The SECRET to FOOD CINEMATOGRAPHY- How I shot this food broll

What is up everybody? Welcome or welcome back to the channel.
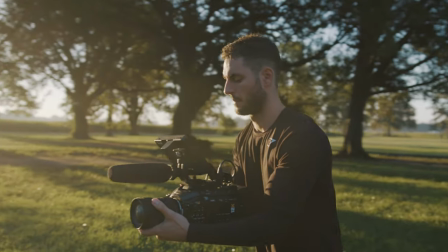I'm super pumped today because we just wrapped an 11-day project out in Louisiana called Lavaca Farm and I thought to myself there is a lot of really great information that I could share with you guys about the making of this project.
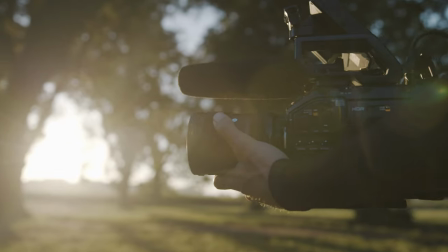So today we're going to talk about how I shot this, the gear I used, and the creative direction for the project,
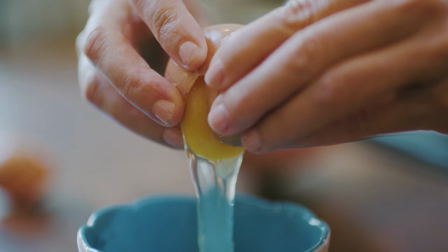but most importantly what storytelling techniques motivated these shots because remember good documentary filmmaking
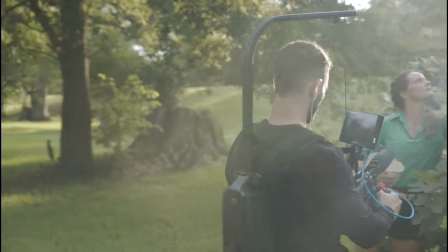and storytelling isn't just about the cinematography and trendy b-roll that you shoot for a project it is
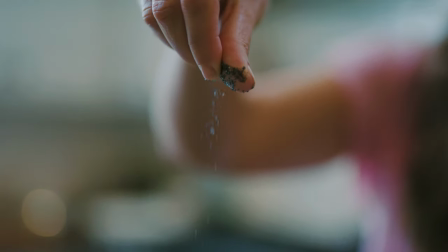about good storytelling and that is what i want to talk about first we wanted the intro to take a moment and invite the audience in and really talk about the history of the dish and what it was used for and what it what it symbolizes to her and her family so because of that it felt like these cinematic slow motion shots were motivated for the scene it wasn't like we were trying to force it in these beauty
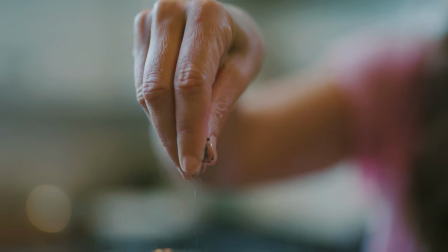shots could help tell and drive the story that we were introducing in the very beginning of this project the next thing that i want to talk about is the lighting for the scene we wanted to make it feel like there was a lot of natural beautiful daylight coming through the windows and you were kind of like just in the kitchen with her so the first light that we added was an aperture 300d mark ii with a light dome and a honeycomb grid and we angled it at about 45 degrees from our subject accentuating the natural light coming in from the window
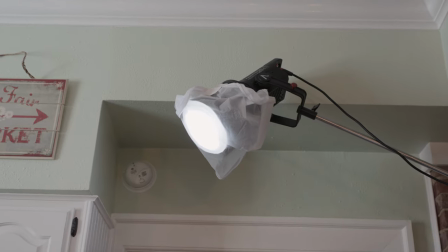the next light that we added was an aperture 120d for a backlight slash fill light and depending on the shot we might have adjusted the light and or moved it around to either act more as a fill light or a backlight. Now we're getting into the gear and the settings. I shot all of these scenes on my Ursa Mini Pro 12k at 4k 120 fps and at a 5 to 1 compression rate. The lens I used was a Sigma 50 millimeter prime at about a 1.8 to a 2.2 f stop depending on what I was doing with the shot.
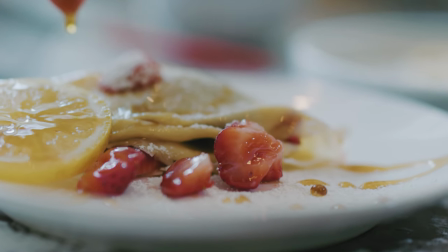For shots that I was pushing in and I was doing kind of more movement i would leave it at around 2.8 standing still or i
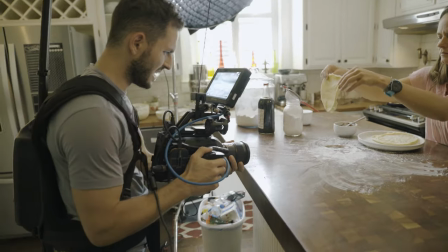was just kind of framing up and acting more of like a static shot i would drop it down to about a 1.4 now the sigma art
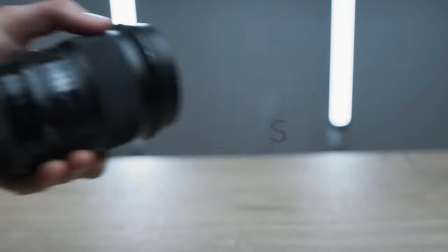50 millimeter is by far my favorite lens that i own and the reason being is because you get such
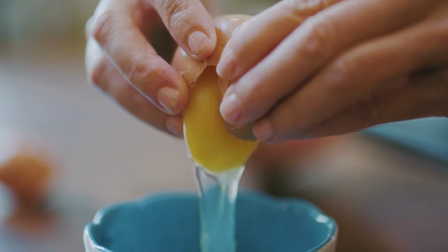sharpness and you could drop the f-stop all the way down to a 1.4 and you get a really really nice bokeh in the background and that's what i use on all of this cinematic b-roll the last thing that want to talk about is shot composition and this is extremely important and this is why i love shooting on the easy rig you can very easily frame up your shot and adjust quickly on the fly without having to set up a tripod or reframe the easy rig is super simple you just have it ahead of you you're able to adjust it quick on the fly so i was able to get a lot of these shots very quickly and move around the kitchen and get different composition that i was trying to achieve Now,
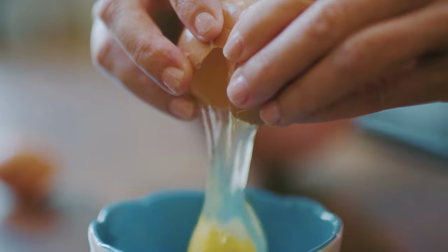if you notice most of my shots are at eye level to whatever action or object she's using in the scene And there's actually two reasons
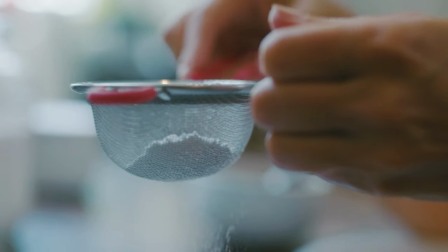for this The first one is that it allows for more depth because you're filming a larger background That's further away The second reason is that the shot just looks more interesting If you shoot with the camera angle more down and it's kind of above the object like in this shot right here It's okay,
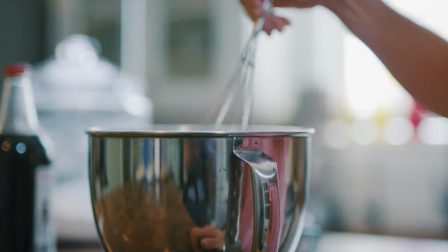but there's a lot less depth because we're just shooting right into a bowl Whereas if you notice that these shots have a larger background There's more going on in the background and because i'm at such a low aperture It's like completely blurry and it gives a lot of depth which ultimately creates a more interesting and pleasing shot Now obviously shooting into this bowl was part of the story and that's why we did it But if you look at the
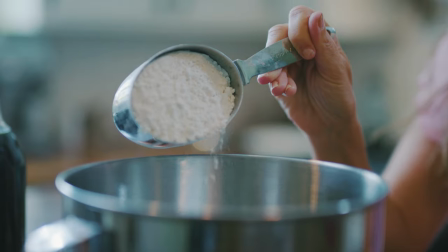difference in the angle that we're using in the other shots It's very clear which angle is better The last tip and probably the most important tip for the cinematography of this scene was shooting toward the light. Now I have a whole video on this breaking down this concept way more in depth and if you guys want to take a look at this I'll leave the link right here.
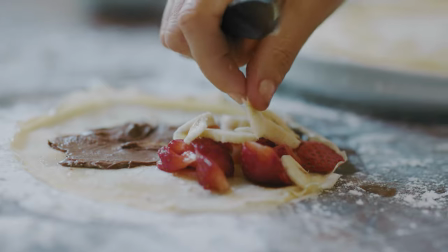But pretty much the goal is to shoot your subject or object against the light so it creates a
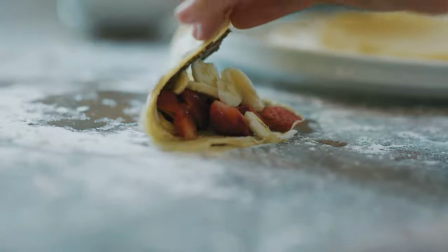backlighting effect making your shots a lot more interesting than if you were to just shoot them front lit.
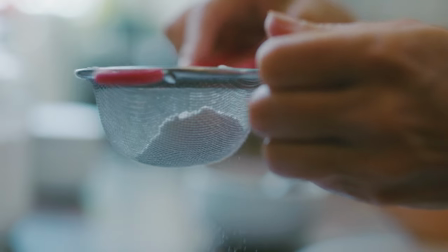And if you notice all these shots have that in common.